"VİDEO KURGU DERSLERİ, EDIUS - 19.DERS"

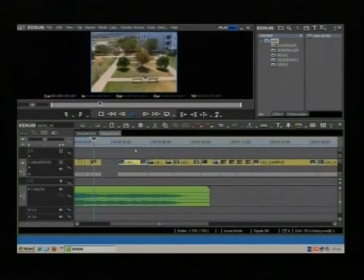(4:08)
Şimdi en son burada bittim. Şöyle. Evet, bu yakına kesebilirim fix'e. Şuradan yaklaştırdım.
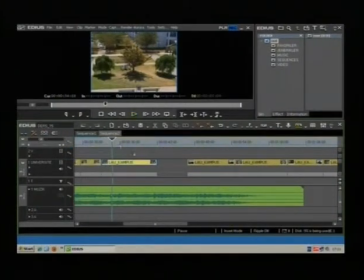(4:23)
Evet. Şurası ritim başı olduğunu anlıyorum müziği dinleyerek. Kırptım orayı da. Daha sonra şunlar var. Yine
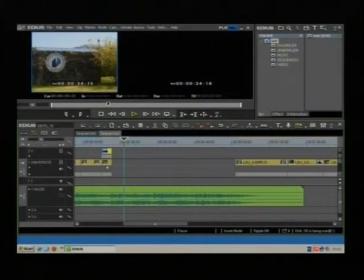(4:38)
şöyle süreyi tam emin olamıyorsanız dediğim gibi süresinden emin olduğunuz klibin üstüne koyarak ona kılavuzluk ettirebilirsiniz.
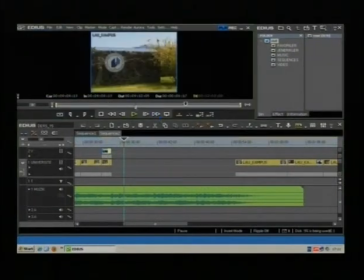(4:46)
Neydi? Yaklaşık 1 saniye 17 kare civarında bir şeydi. Burada bakın 1 saniye 17 kare duration'dan
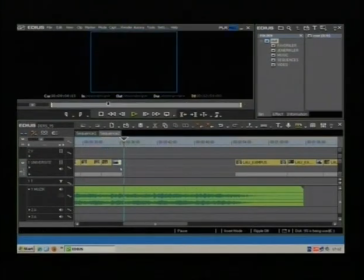(4:56)
süresini ayarladım klibi. Net olarak görebiliyorum. Şöyle koydum bunu da. Daha sonra yakın plan çekimi.
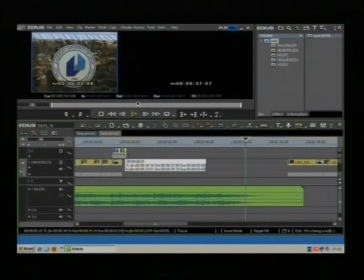(5:03)
Yine dinlemeden böyle hızlı bir şekilde klibinizi gerçekleştirir.
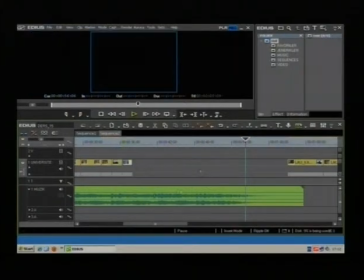(5:08)
Sonra gerekli ince ayarı yapabilirsiniz. Yine burada rektörlük binamızın bir tilt yapı var. Ben şimdilik yaklaştırıyorum.
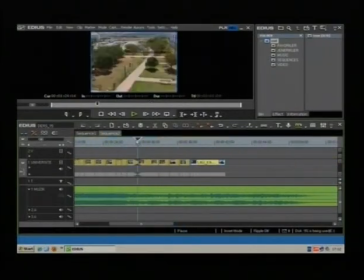(5:21)
İzleyelim buradan itibaren. Bakın şurada bir atlama hissi var, bir rahatsızlık oluyor. Şurada bakın tam şu görüntü değişiminde.
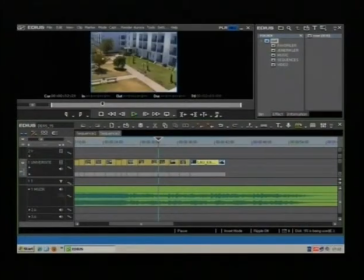(5:39)
Çünkü şu bir önceki karede bakın, şuradaki ağaçlı bölüm, bir sonraki plan burada yakın kesimi var. Pek uygun olmadı.
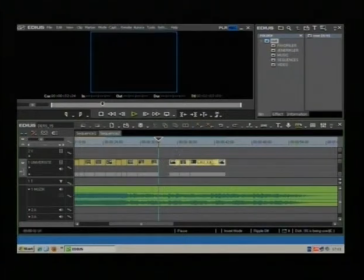(5:51)
Bu kareyi buradan atalım ve direkt şu bölüme geçelim.
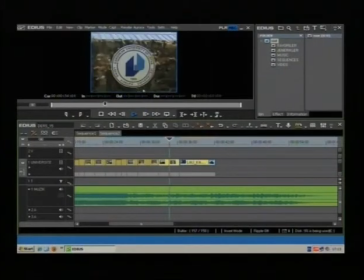Hareketin başından başlayalım arkadaşlar. Şöyle.
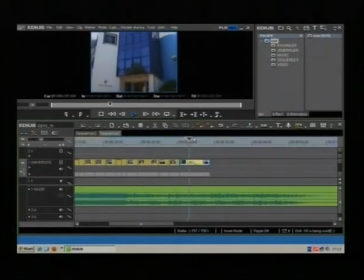Evet, hareket bitmeden kesersek şöyle.
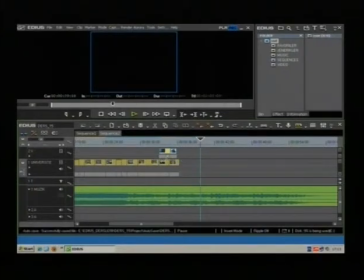(6:27)
Bakın bu da. Birazcık bu klibi hızlandırırsam nasıl olsa içinden insan geçmiyor.
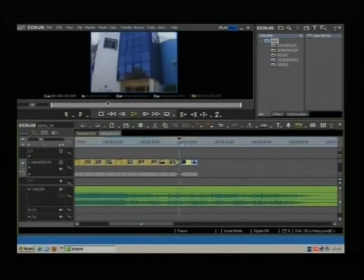(6:35)
O yüzden hareketi hızlandırdığımda kötü durmayacaktır.
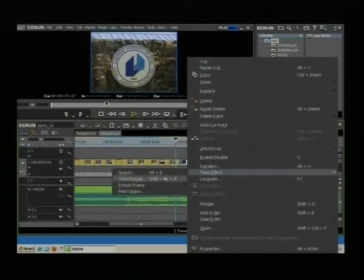(6:40)
Nasıl hızlandırıyorduk? Sağ tuşla time effect'ten, speed'ten
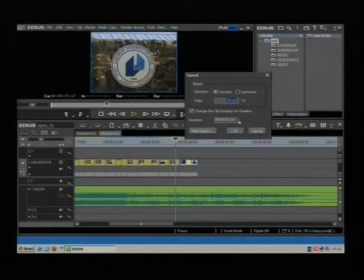(6:46)
buradan 1.17 olacak şekilde yaklaşık burası. Bunu hızlandırıyorum.
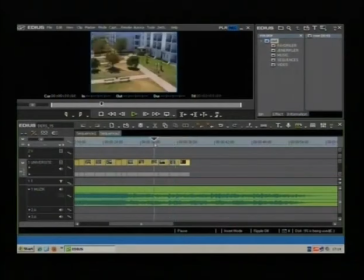(6:52)
Şöyle ki müzik ritmim bozulmasın.
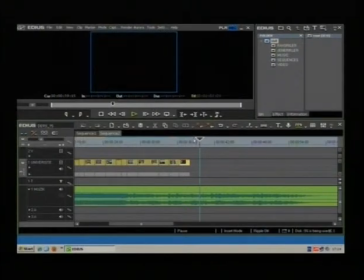(7:03)
Fena değil. Bu arada arkadaşlar şunu hatırlatmak isterim. Tüm çalışmalarımız boyunca Edius'ta sonuçta bilgisayar elektrik kesilebilir ya da bilgisayar arıza yapabilir. O yüzden çalışmalarımızı kaybetmemek için sürekli File komutundan
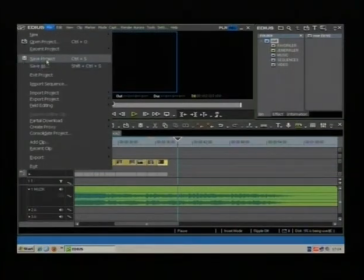(7:22)
Save Project komutunu tıklayarak kaydediyoruz.
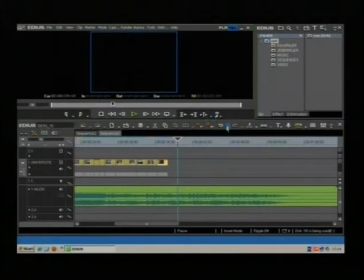(7:29)
Edius belirli aralıklarla programınızın backup'ını alıyor. Fakat siz yine de size önerim eliniz sürekli buradaki file'dan Save Project komutuna ya da kısa yolunu görüyorsunuz arkadaşlar.
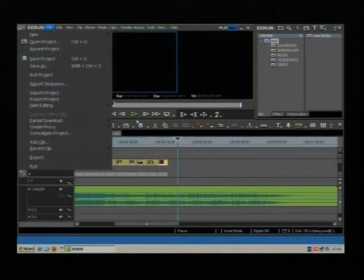(7:46)
Ctrl S kombinasyonuyla projenizi sık sık kaydedin.
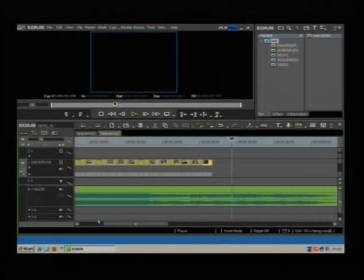(7:51)
Özellikle masa başında montajınız henüz bitmeden kısa molalar verecekseniz, masanızın başından kalkacaksanız size önerim sürekli projenizi kaydetmenizdir. Evet, sıradaki klibe geçelim.
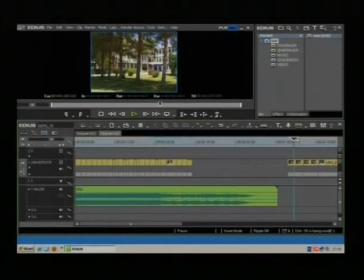(8:10)
Yine üniversitemizin içinden güzel bir görüntü arkadaşlar. Bunu da kullanmak istiyorum.